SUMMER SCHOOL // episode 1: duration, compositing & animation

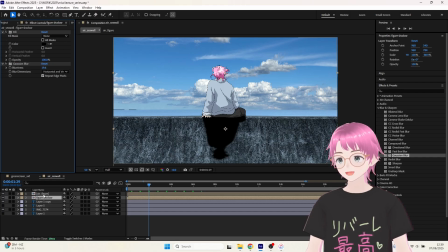2725s
And once this is done, I'm going to apply a mask to this.
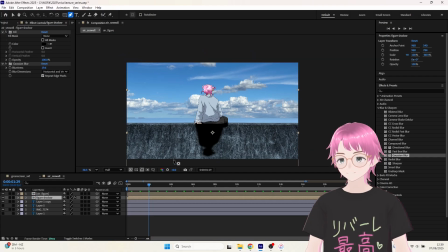2728s
A mask is kind of like, you can draw these shapes with the pen tool, and they cut out part of the image.
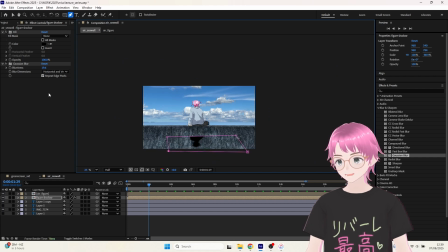2735s
Here you can see what I made the little mask around has been cut out, but I'm going to change the type of the mask,
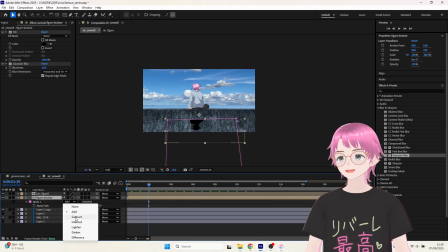2743s
so actually it removes this from the image, and then I can feather this mask that makes the edges fuzzy,
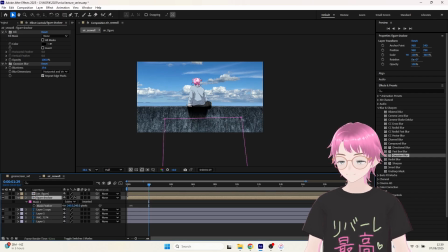2750s
and I can make a sort of disappearing effect as if the shadow is kind of, fading out.
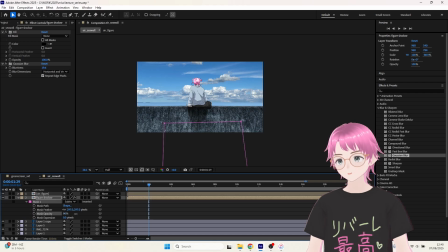2756s
And then usually this is how I achieve shadow stuff. I'm gonna do various customizations here, like cutting off the edge of the shadow, for example,
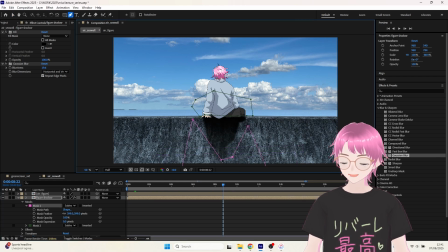2765s
changing the shape of the shadow mask to make the disappearing look more lifelike, and then changing the layer opacity to make it partially translucent.
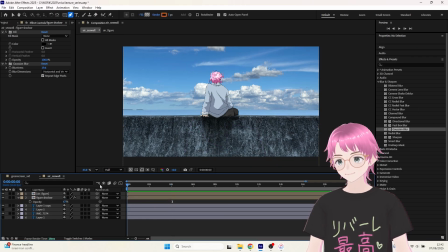2775s
And I would say I'm more or less happy with this at this stage. This scene this is basically what I wanted to do, but I thought this scene is quite a good example of how my work is put together and how you can work with multiple layers in a singular animated image.
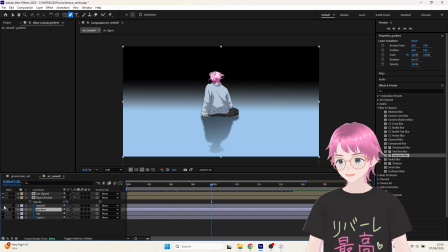2792s
As you can see, this scene is made up of the sea roll underneath, and then this sky photo I put inside.
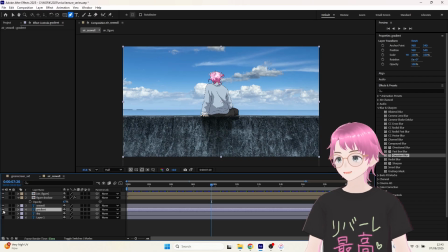2800s
So here's the sea roll, that's from a picture cut out slightly.
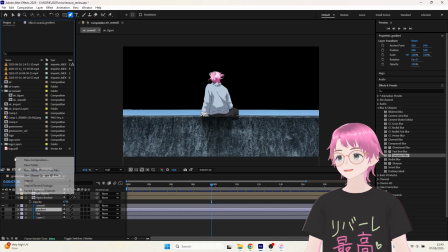2807s
And then
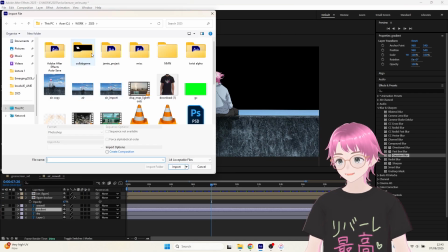2811s
behind I can insert whatever sky I want, but basically
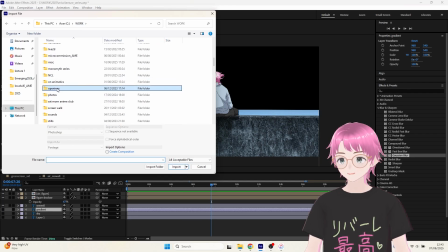2815s
I think I want the sky to also be animated, so I'm going to use this file I prepared some time ago for my video openings,
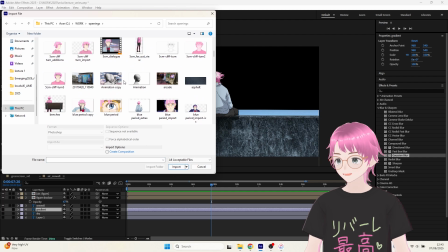2824s
in which I had some really particular cloud animations. So I'm gonna use this file, and you shall see it here.
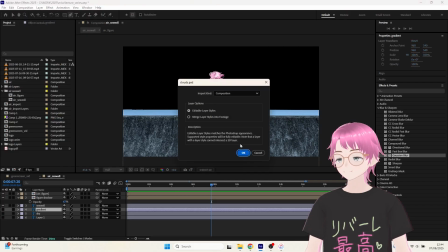2833s
I'm importing it so it has all the layers inside, and you shall see, so it's just this image I made.
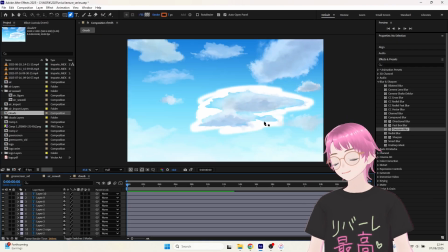2840s
The background is a bit weird looking because I did some strange stuff to it, but that's gonna get deleted soon enough.
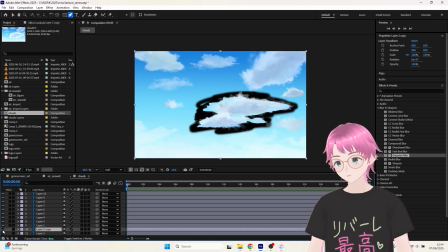2847s
But it's just some clouds I painted. I think I painted this in Clip Studio Pro, which is like a one-time purchase software. I got it on a good discount, and it's really good for digital painting. And there's been some brushes in there that are very good for drawing clouds in particular.
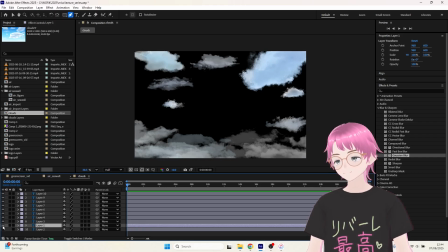2863s
So I have all the clouds on individual layers, and I also have the larger clouds you can see at the bottom.
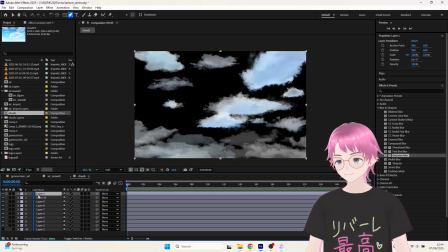2871s
That's a sort of separate static layer that I'm going to be using. I'm going to copy all of these basically, and actually no, I'm not going to copy them.
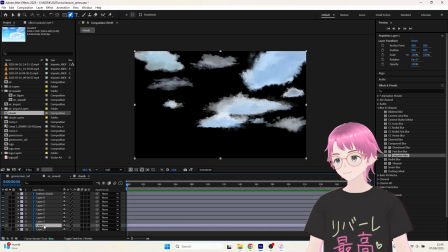2882s
I'm going to do it here. So I'm going to take every cloud in this composition,
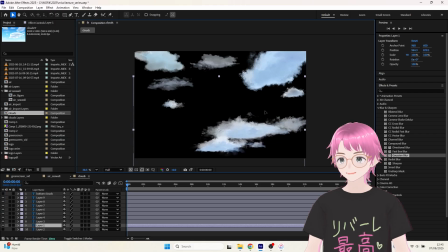2889s
move it to the bottom of the screen, because I want them to be all moving as if they are all moving across the sky. So I will take the position property,
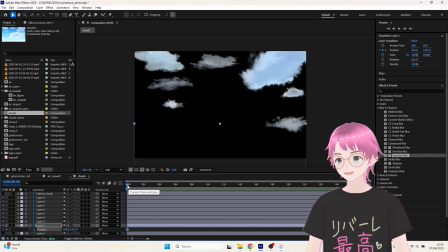2899s
mark it down at the beginning out of the screen, and then go down 5 seconds or so, and then pull it to the other end of the screen, and a keyframe is created there. And this way we have the cloud slowly moving across the sky.
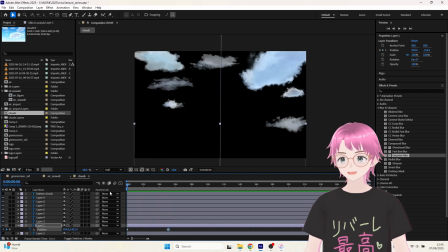2916s
Now I'm going to do this for every other cloud, and here also there's some ones that are like near the edge, so they have hard edges.
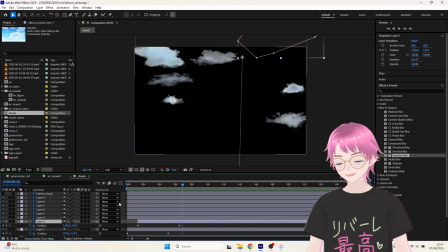2924s
These I can kind of use the masking tool to cut around them so they are usable in this moving composition.
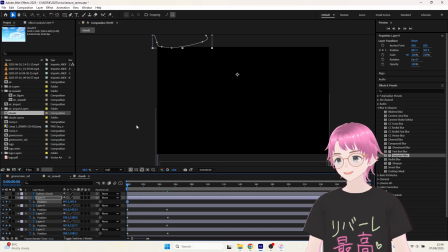2934s
Then once all of this is done, I'm going to, because they're all moving at the same time,
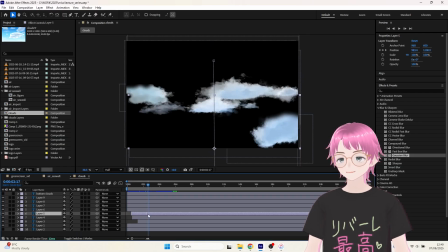2939s
because I made them all go from the bottom to the top at the same time, I'm gonna stagger their starting times so that they kind of are at different phases of movement, so it looks like the sky is filled with clouds as opposed to having just one big cloud group moving all at once.